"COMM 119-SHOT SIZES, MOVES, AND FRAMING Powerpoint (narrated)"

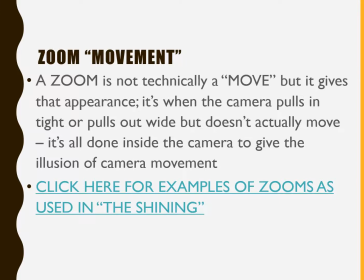12:19 Again, these first 3 shots, the camera is stationary, but movement is implied. Movement is achieved by swiveling, tilting up and down, or zooming.
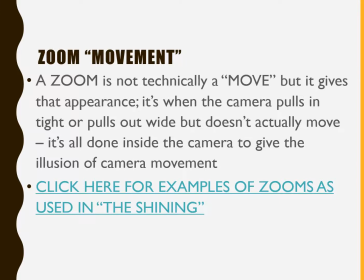12:34 We've all played with the zoom wheel in our cameras, I'm sure. You can click on this link in the real PowerPoint to see examples of zooms as used in The Shining.
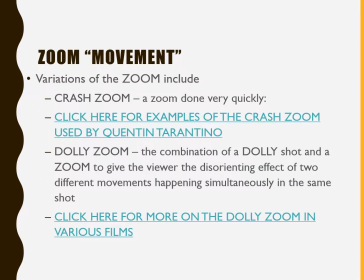12:43 There's quite a few zooms used in The Shining. There are also variations of the zoom. A crash zoom is a zoom that's done super quickly. A dolly zoom is when you combine 2 kinds of movement, the zoom movement and then actually moving the camera physically to give this disorienting effect that we've seen in movies quite a bit, television shows.
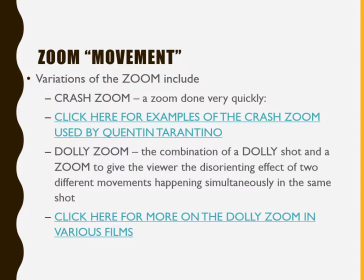13:02 You want to click on there to see more of the dolly zoom and see exactly what I'm talking about.
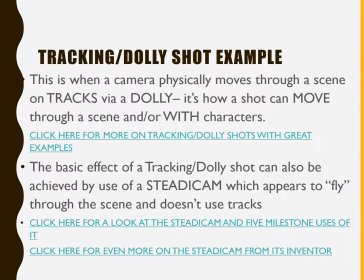13:06 A tracking shot or a dolly shot is when the camera physically moves through a scene on tracks via what they call a dolly, right? It's how a shot can move through a scene and or with characters. So the camera, think of it as a following shot.
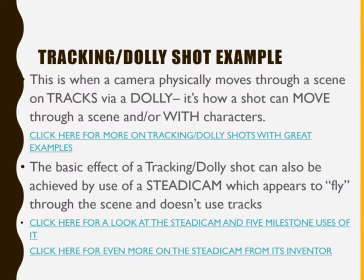13:21 The camera follows a character, right? And the basic effect of a tracking dolly shot can also be achieved by the use of Steadicam, which uses no tracks and appears to fly through the scene and doesn't, like I said, rely on tracks on the ground.
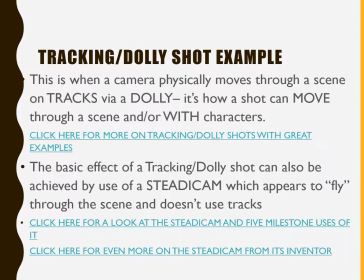13:36 So here are some great examples of Steadicam shots and dolly shots. Because this is visual, I want you to download the PowerPoint and look at them yourself. I'll put the links directly into the folder as well.
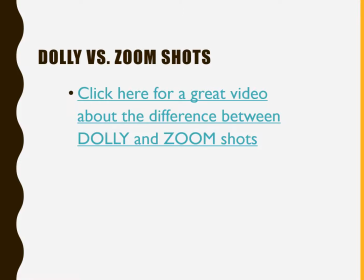13:50 So here's a good example here of the difference between dolly and zoom shots. Sometimes seeing is believing, so I hope you check those out.
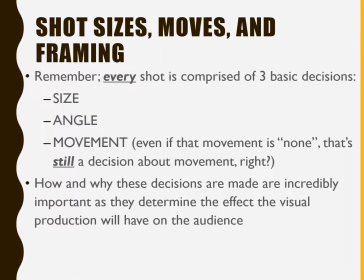13:58 So remember that every shot is comprised of 3 very basic decisions. The size, how big is the shot, how much information am I getting? The angle, from what angle am I looking at this shot? And the movement. Even if that movement is none, right? There's no movement in the shot, that's still a decision about movement, right?
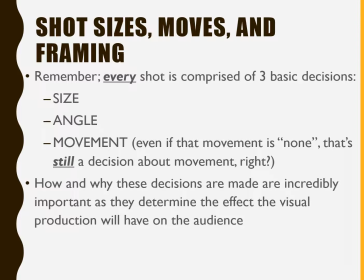14:17 So you're still making decisions. And how and why these decisions are made are incredibly important as they determine the effect the visual production will have on the audience, right?
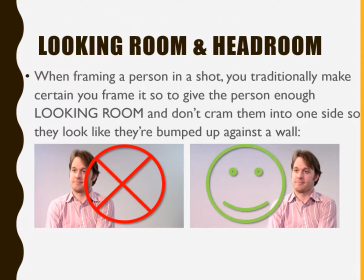14:26 And you want to think about basic composition. So when you're framing a person in a shot, you traditionally make sure you frame it so to give the person enough what they call looking room, and don't cram them into one side so they look like they're bumped up against a wall. And these examples here you can see, right?
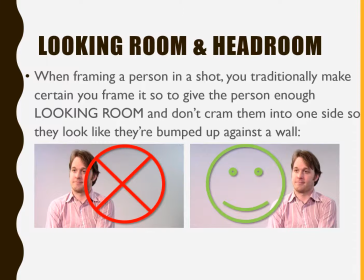14:42 Putting the subject on the far right gives them something or somewhere to look. Putting them on the left is uncomfortable and typically not the effect you're looking for, right?
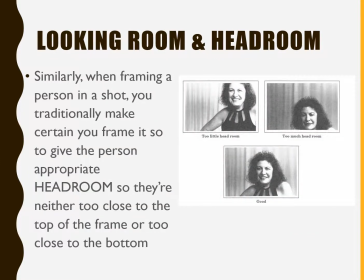14:52 So you also want to think about the idea with headroom. right? When you traditionally make certain that you frame it, you traditionally make certain that you frame your shot so to give the person appropriate headroom. So they're neither too close to the top or too close to the bottom of the frame.
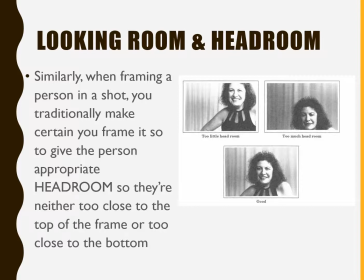15:09 They're sort of just right, just in the middle, right? So we have looking room, we have headroom.
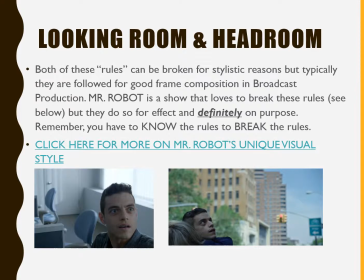15:14 Of course, both of these are rules that can be broken for stylistic reasons, but typically they're followed for good frame composition to basic broadcast production. There's a show like Mr. Robot that loves to break these rules, right? And here's some links for it and also just some visual examples.
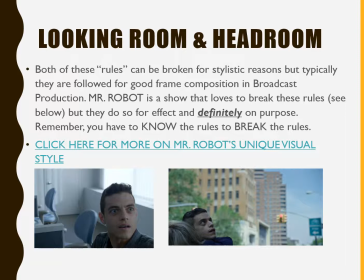15:32 But they do that for effect, and they're definitely breaking them on purpose, right? You have to know the rules to break the rules. You wouldn't want to get a job, have your first day, and start framing, shooting things like Mr. Robot if it's not Mr. Robot, right?
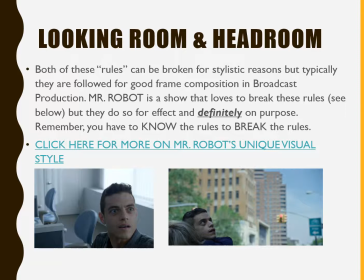15:46 Unless you were told to do so, unless you were part of that creative decision, right? So don't go breaking rules until you know what the rules are.
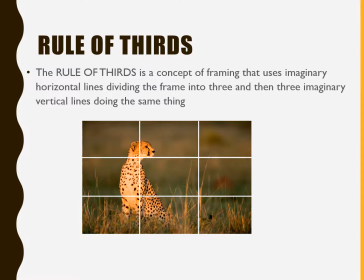15:55 There's also an idea, speaking of rules, called the rule of thirds. And it's this concept of framing that uses imaginary horizontal lines dividing the frame into three, and then three imaginary vertical lines doing the same, right? It's actually, think about the lines.
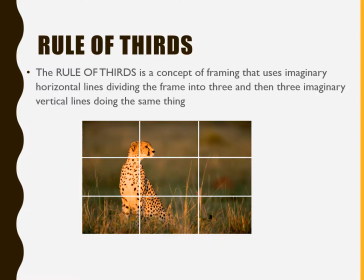16:13 When you say three, I guess what I'm trying to say is there are three, they're not three lines, they're dividing them into three boxes, right? So it's 369 boxes on the screen. They're created by these lines, these imaginary lines, right?
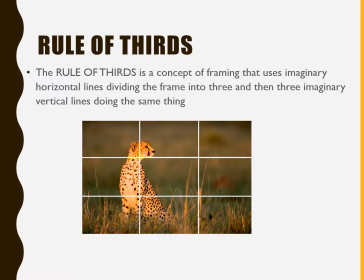16:28 As you can see here, we've created and the cheetah's head is right in the top third, right?
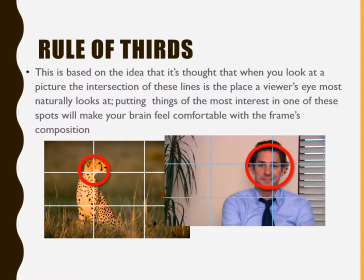16:34 So oftentimes this is based on the idea that the thought is when you look at a picture, the intersection of these lines is the place a viewer's eye most naturally looks at. So putting things at the most interest in one of these spots will make your brain feel comfortable with the frame's composition.
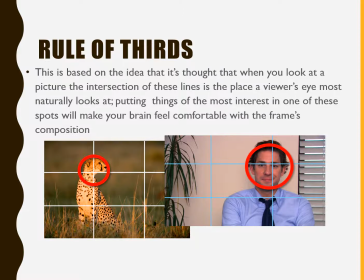16:50 So the idea is, like even on Mr. Robot, if we went back and looked, you would see that they're still using the rule of thirds. So somewhere where those lines intersect is typically where you might want to put something that you want people to look at, right?
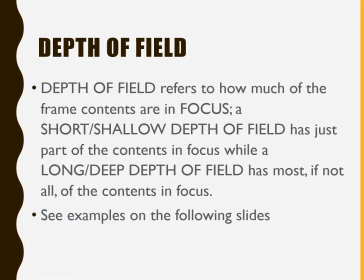17:04 Depth of field is a term that refers to how much of the frame contents are in focus. So there's a short, shallow depth of field as just part of the contents in the screen are in focus, while a long or deep depth of field has most, if not all, of the contents in focus.
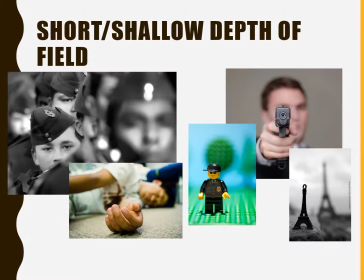17:20 Here are some examples of shallow depth of field. Only certain things are focused. The hand of the guy on the ground, the toy in the foreground, the Eiffel Tower little toy in the front, the gun barrel, the boy in the back.
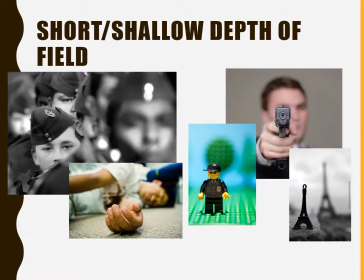17:36 These are all what we call short or shallow depth of field because we're using focus to manipulate viewer attention, right? So there might be a shot you have in mind where you want to make sure that you use a shallow depth of field to highlight, say, whatever's in someone's hand or the cock of their eyebrow or a barrel of a gun,
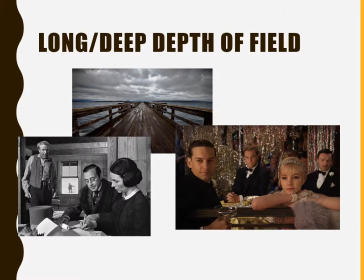17:55 right? And then you have something called looking at long, deep depth of field where everything is basically in focus. These three shots here have lots of things, especially the bottom two, in the frame composition that are basically all in focus.
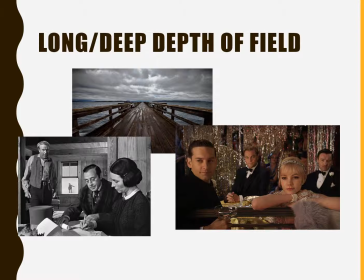18:12 The Great Gatsby is a little fuzzier in the back, but it's not such a point that you would think it's short focus, right? So I'm not being really directing my attention. My attention is not really being directed as much as I'm showing you what's the scene, right?
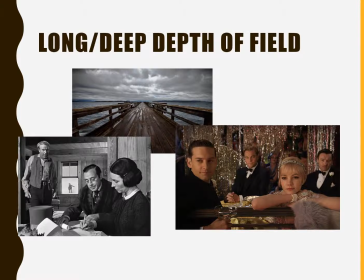18:29 So that would be a long depth of field when you want to have everything basically in the same focus.
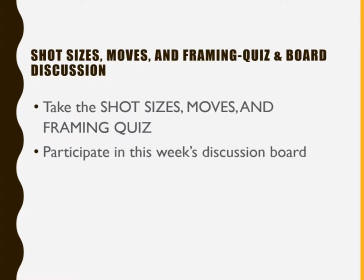18:35 So what I want you to do is take the shot sizes, moves, and framing quiz for this week, and then also, of course, participate in this week's discussion board. And definitely check out the links I'm going to post. Definitely check out the PowerPoint itself to see those links.
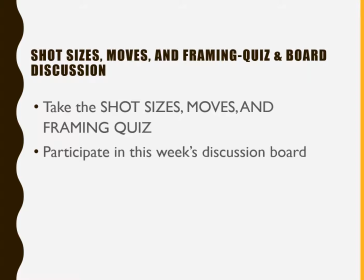18:50 Again, this is a very visual chapter, and I think it would help to see the examples that I posted. So thank you for your attention, and I will see you on the boards.